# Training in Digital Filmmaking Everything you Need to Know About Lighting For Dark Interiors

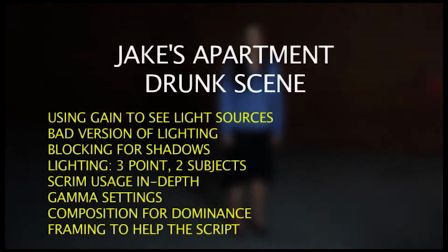9s
Now we're going to talk about the drunk scene in Jake's apartment. So this is when we get into Jake's bedroom and he's drunk and just came back from the bar.
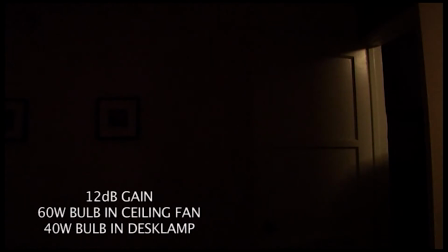18s
And the first thing we're going to show you is what it looks like with 12 decibels of gain, 60 watt bulb in the ceiling fan, and a 40 watt bulb in the desk lamp.
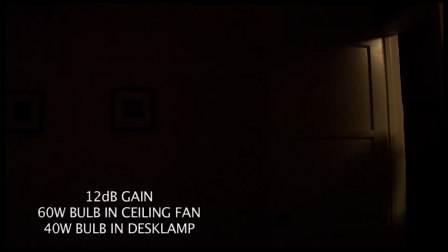26s
I'm going to show you this whole thing. You can watch the whole thing with just nothing but 12 decibels of gain. I want to show you exactly what it would look like if you'd arrived in a location like this where it's an interior scene and you just wanted to use existing lighting.
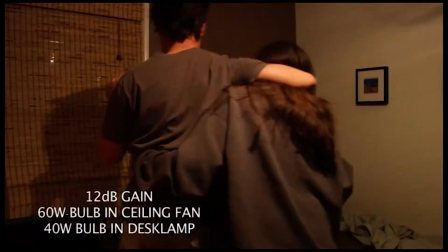39s
And also, it's going to allow us to look at the shadows. You see that shadow on his left side?
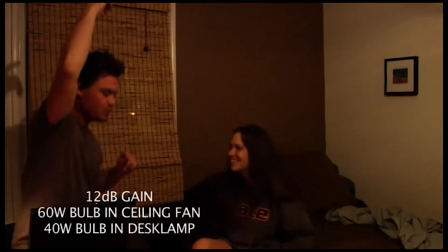45s
And also her shadow right there on her left side as well too.
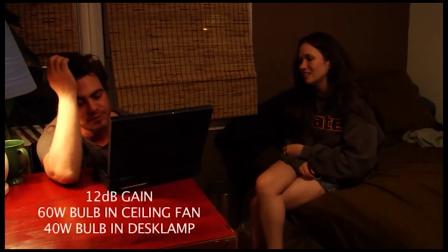48s
Whenever we study by using gain what normally a shot is going to look like with normal lighting inside of that room,
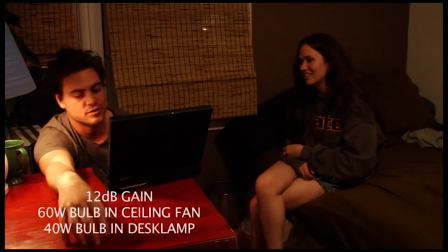55s
we can kind of figure out where we're going to motivate our lights from to make it kind of look like that,
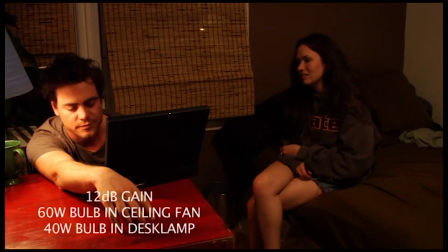60s
but nicer. Because obviously we don't want everything to be burned out like that. We don't want the highlights underneath the lamp to be burned out.
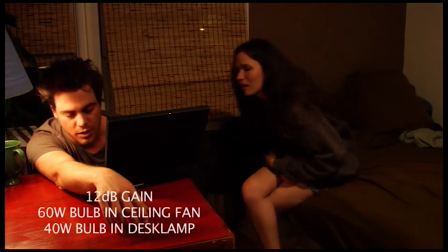66s
We don't want his forehead to be burned out. We don't want it to be grainy like that. We actually want to light it to make it look nice.
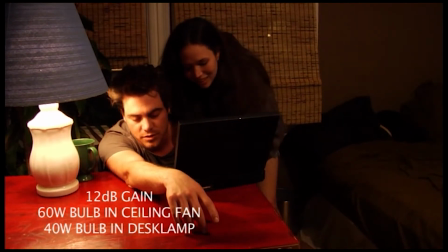73s
But at least this gives us a starting point so that we can have some kind of an idea of where the lighting would normally come from in this particular situation.
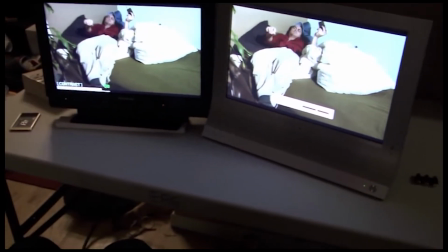80s
So here's our DP, and he's got two monitors up right now.
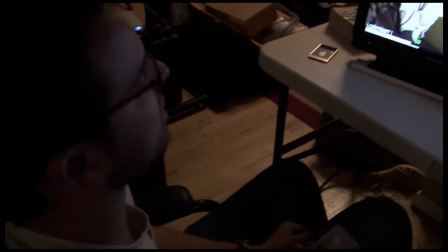84s
He's got the professional monitor on the left-hand side, and he's also got the consumer monitor on the right-hand side.
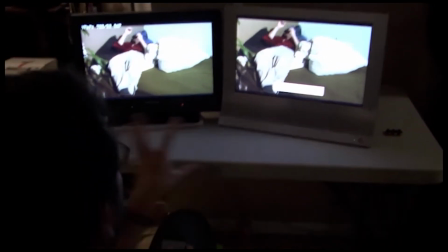90s
And he keeps going back and forth between them to see the difference in the dynamic range between both monitors.
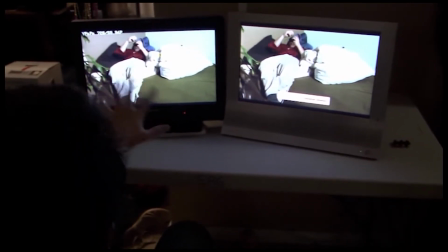95s
The one on the left is displaying more dynamic range. The one on the right is displaying less dynamic range, but it also kind of shows you what you're losing.
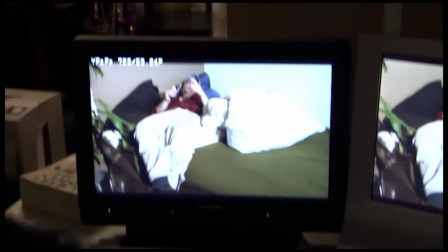102s
There's only one thing better than having one professional monitor on the set, and that's having a professional monitor and a consumer monitor.
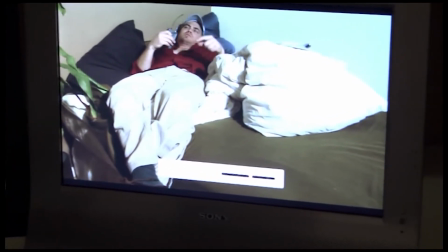107s
That way you can kind of get an idea of what you're getting for real on the left side,
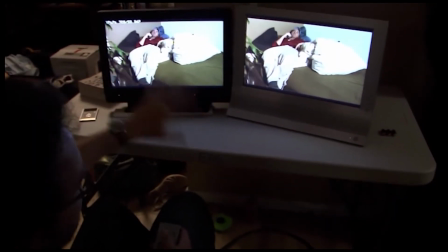112s
and you're kind of get an idea of what a consumer would see at home on the right-hand side.
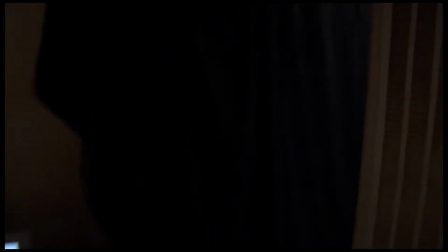117s
Now also, look at this duvetine that we have here, this black material that's hanging all the way to the ceiling.
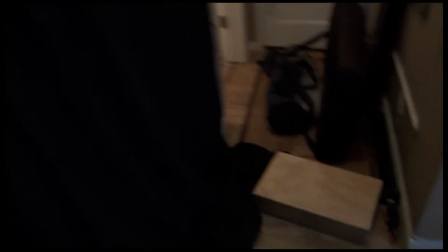122s
We hung that up there so that you can't see from inside the room.
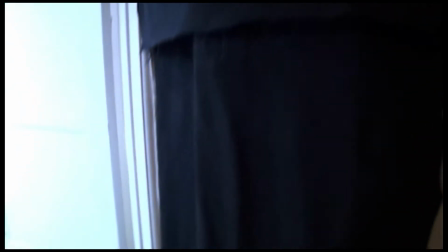127s
If we ever do the reverse angle, you can't see that this is the exact same apartment that we're using for everything all at the same time.
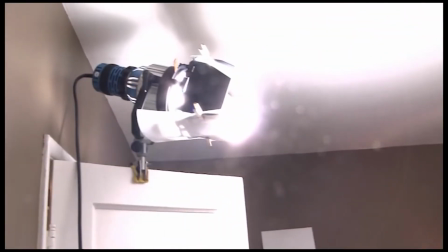132s
So we hung up all that black material to cover up those types of walls that are in the hallway. Also, this is the HMI right here that we're using to test the lighting.
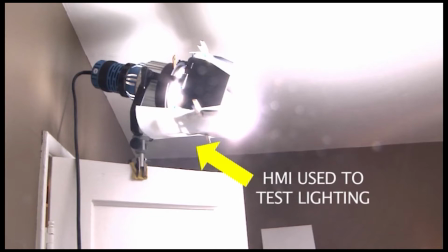140s
We hung it up there just to see if it would work first of all, and also just to kind of use it to test the lighting and see if we like where the lighting is coming from that particular direction.
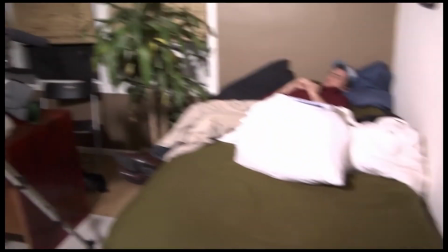149s
Eventually we wrapped it up and saved it for the next day because we realized it was kind of a little bit too much for the scene.
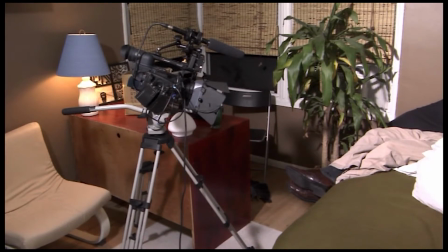154s
We didn't really need it that much. There's the camera right there, and there's our position for take one. At least our test position, we changed it a little bit after that. Let's watch the guys rehearsing right now.
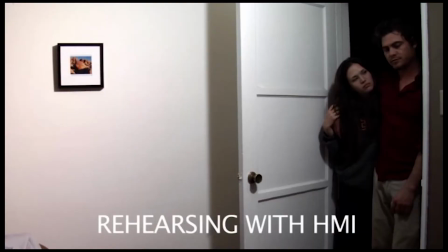165s And go for it.
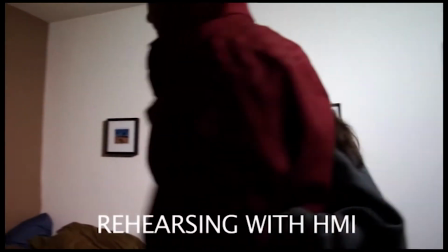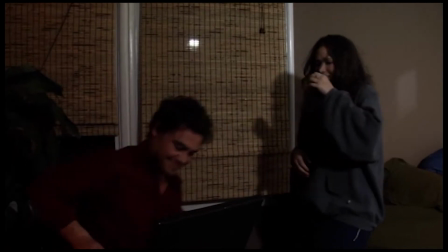174s What are you doing? I'm gonna finish typing something.
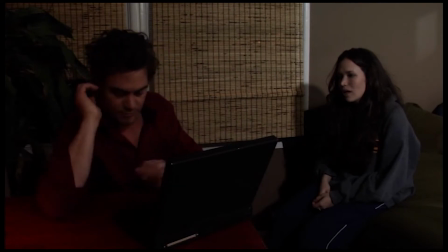182s Why am I here?
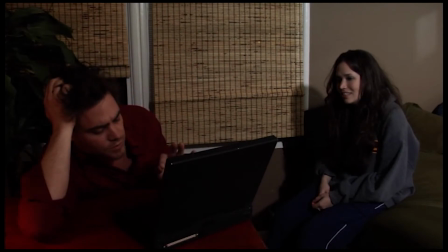187s Can you help me type juxtaposition? Okay.
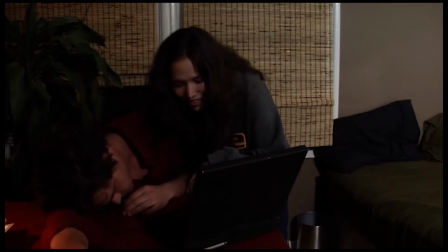196s J. U. I don't know how to spell that word. Come on.
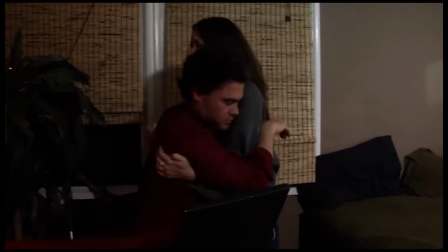209s Come on.
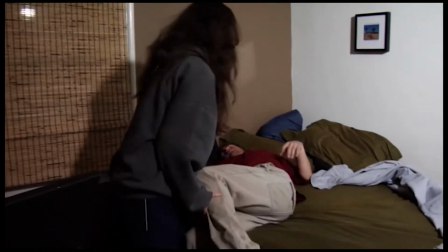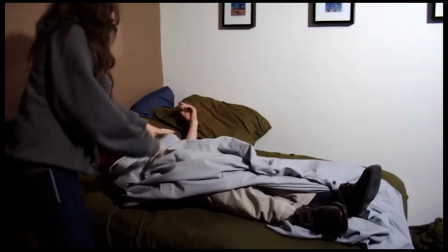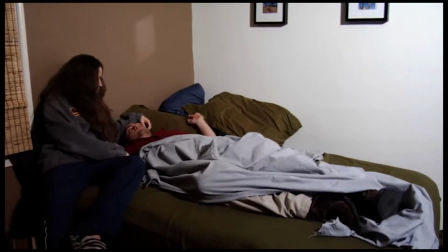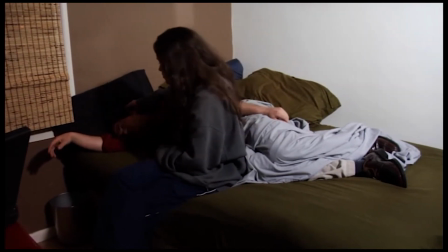227s
Okay, so that was our first rehearsal. Notice that we switched her body over to the right-hand side, but we also wanted to make sure that she's really careful not to cover him up with her shadow. You see that where her shadow is right there on the left-hand side of the frame? If she leans forward too much, you're not going to be able to see Jake at that point, and he is the main character.
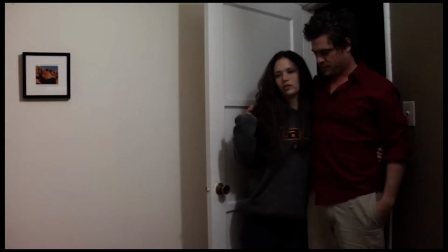244s
We don't want to cover him up. So you always have to manage your blocking to make sure that your secondary characters in the frame
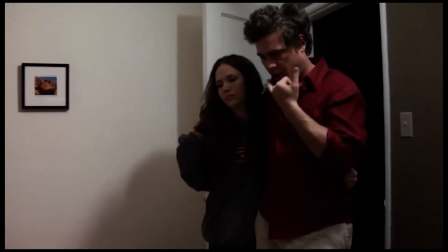249s
don't cover up your primary characters that the audience is trying to have sympathy for.
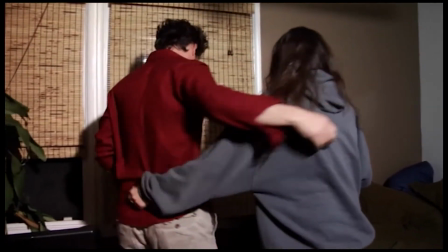254s
So this is another shot that we did for you that has very poor lighting.
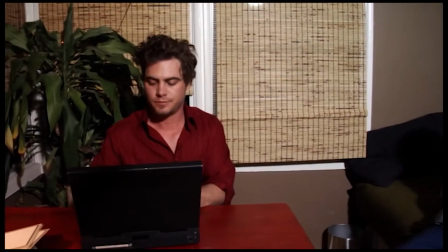259s
We just took the worst lighting we could possibly do, the worst framing we could possibly do.
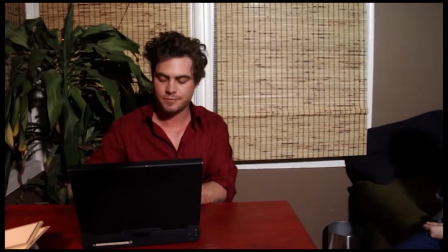263s
Notice you can't see her in the frame. You have to kind of pan to the right to see her in the frame there. And we're going to show you kind of how it
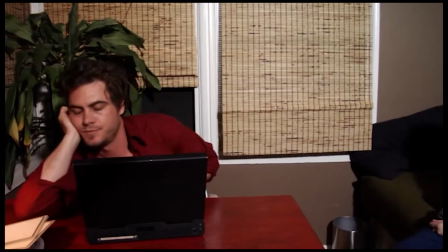270s
would look like if you walked on the set and you didn't really think about where everybody is and how to frame everybody up.
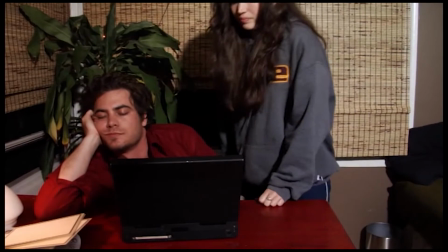276s
Notice how we cut off the top of her head there.
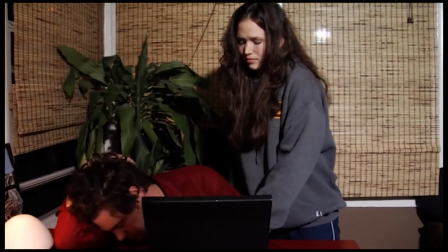278s
We have to tilt up, and then we lose him a little bit, and then he kind of ducks down over there on the left-hand side, and just everything looks really horrible,
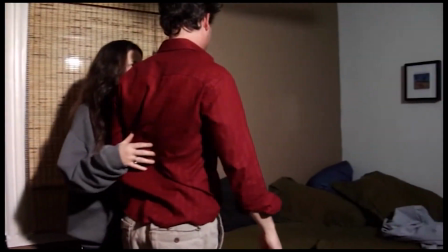287s
So, and then he just stands up and walks to the bed, even though he's supposed to be drunk. He just kind of pushes him in.
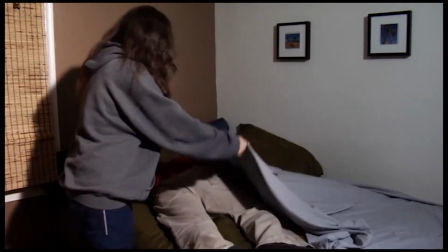292s
So we did this for you just kind of as an example of what it would
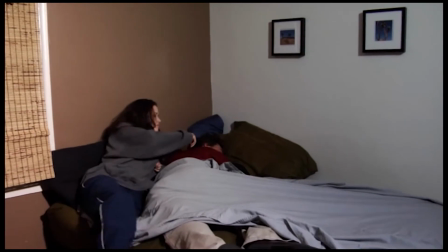296s
look like if you didn't really coach your actors and didn't worry about the framing or the blocking or anything like that.
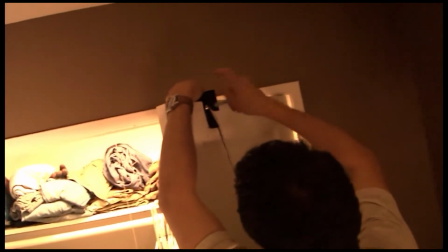302s
And now we're going to go ahead and move the HMI over to the right-hand side and save it for tomorrow because we don't really need it anymore.
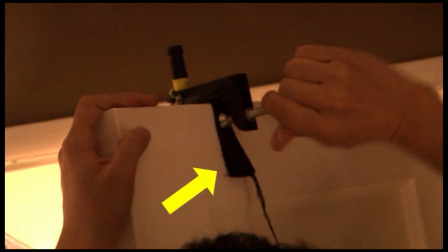309s
And that particular clamp that we're using is a Lowel clamp right there, and we have a piece of cloth underneath it right there, which allows us to clamp it to that door without actually damaging the door. It's just a piece of black duvetine.
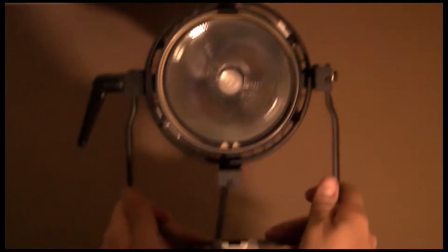321s
You should always be careful when you're shooting in these interiors, especially if someone is loaning you this particular location, not to damage anything in the location.
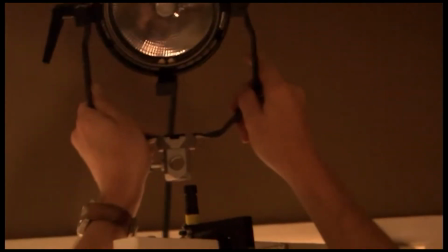330s
You want to guard their doors, windows, floors, everything from any kind of damage.
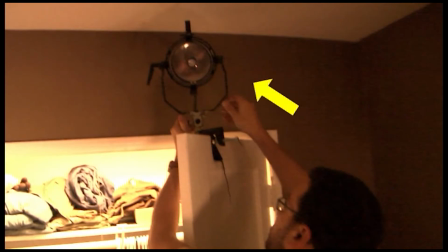335s
So there's the HMI, and it's being saved for tomorrow. We don't really need it anymore. We just wanted to kind of test the lighting from it.
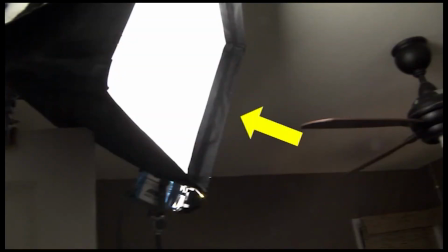341s
We went ahead and replaced it with this Chimera, and it's on top of a 300 watt tungsten Fresnel. So this is just a regular tungsten Fresnel, 300 watts,
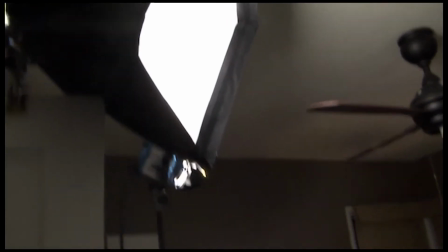350s
and that also lowered the ambient light enough that it made the actors feel more comfortable on that particular location in that set at night.
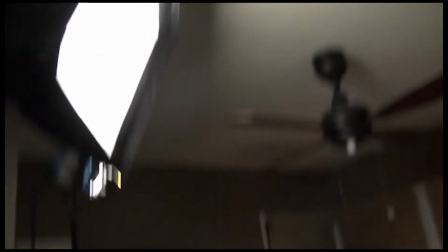359s
We kind of wanted it to be more cozy, like, you know, for the actual scene, and this allowed us to do that.
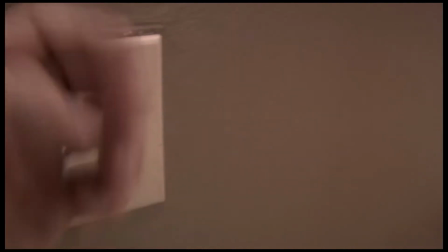365s
This is a light switch that we're using right there, and of course when you flip this light switch, nothing's going to happen because we took the bulb out of the ceiling fan.
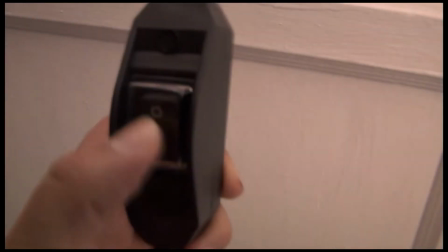372s
So this is our light gag. When you flip the light switch, we had an assistant out there with this light right there,
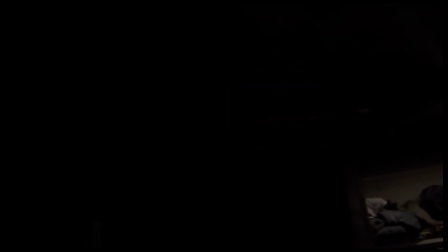377s
and they would turn off and on that fill light right there up in the top. Rolling and action rehearsal.
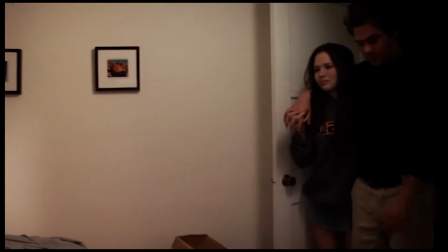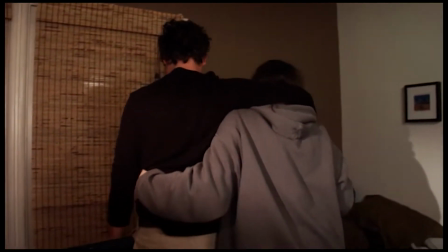390s Have a seat. Where'd you go to sleep?
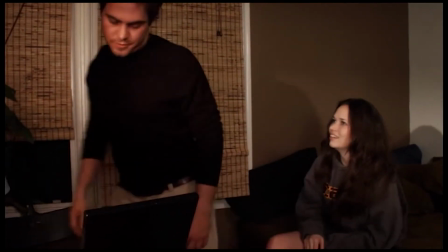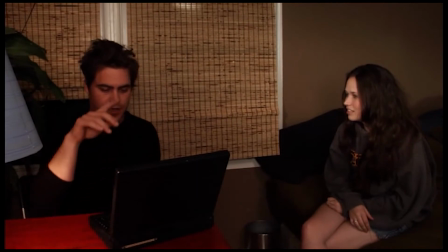399s Next time I'm gonna plop down there. I want to write a story.
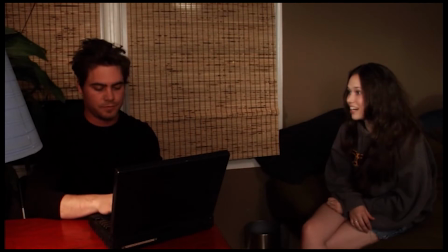405s Right now. Yeah.
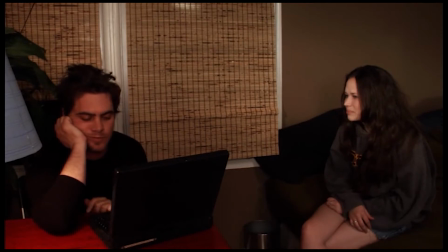409s
Okay, so that got us the benefit of a little bit better lighting, a little bit better blocking, but it still doesn't feel right.
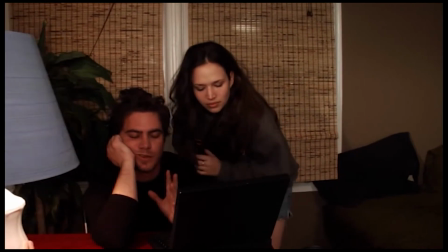414s
I mean, it doesn't feel like a sculpted frame. We still don't have that nice lighting that feels like it's a nice interior.
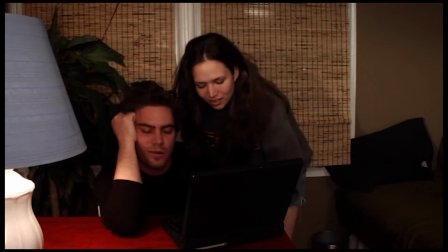420s
There's no warmth to it or ambiance or mood to it at all. And also, I didn't like the fact that there was a little bit of a lack of a contrast range in the frame too.
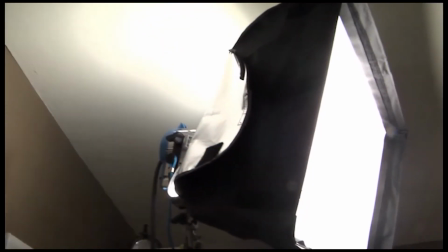428s
So first thing we did is went ahead and started dropping some scrim into the 300 watt light to see if
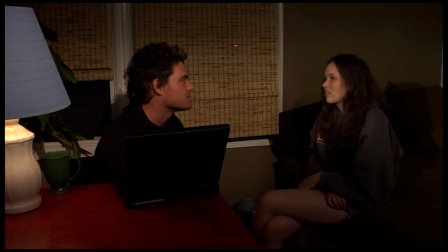435s
we can kind of knock it down a little bit and get the intensity down and allow the other lights around there to maybe have a little bit more impact. So when we scrim down the 300 watt light, that means that it's allowing us to make the other lights around it more prominent by opening up the iris of the camera some more.
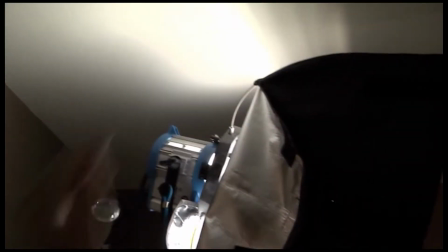452s
So here's the DP adding a triple.
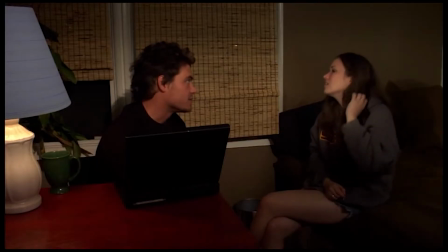454s
As we can see, that was a blue rimmed scrim, which is a triple, and there's the effect of that triple going in right there.
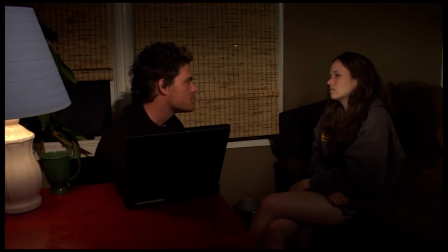461s
So you can see that the fill light is going down in intensity and it's creating a little bit more of a mood because it's allowing the key lights to have a little more of an effect.
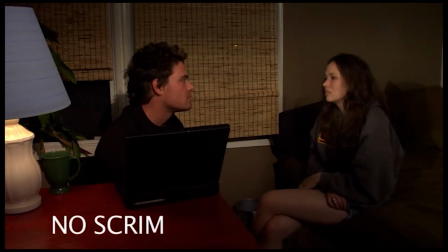470s
So this is no scrim right there. I'm going to show you all the scrims again one more time. This is no scrim right there. This is single scrim.
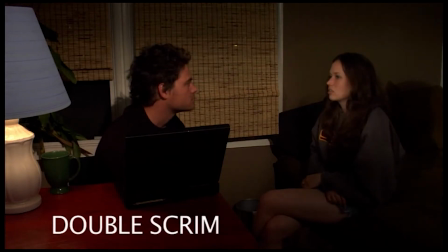480s
That's double scrim. And finally, we have triple scrim, which is what we ended up going with because it really allowed the 150 watt lights we were using as key lights to become more prominent.
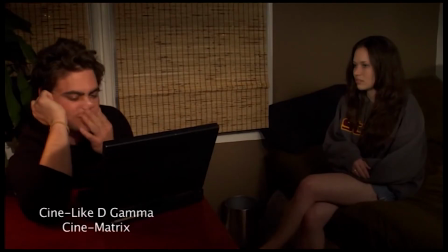492s
And now we're going to do the gamma settings. This is Cinelike D Gamma Cinematrix. We're going to try all different ones.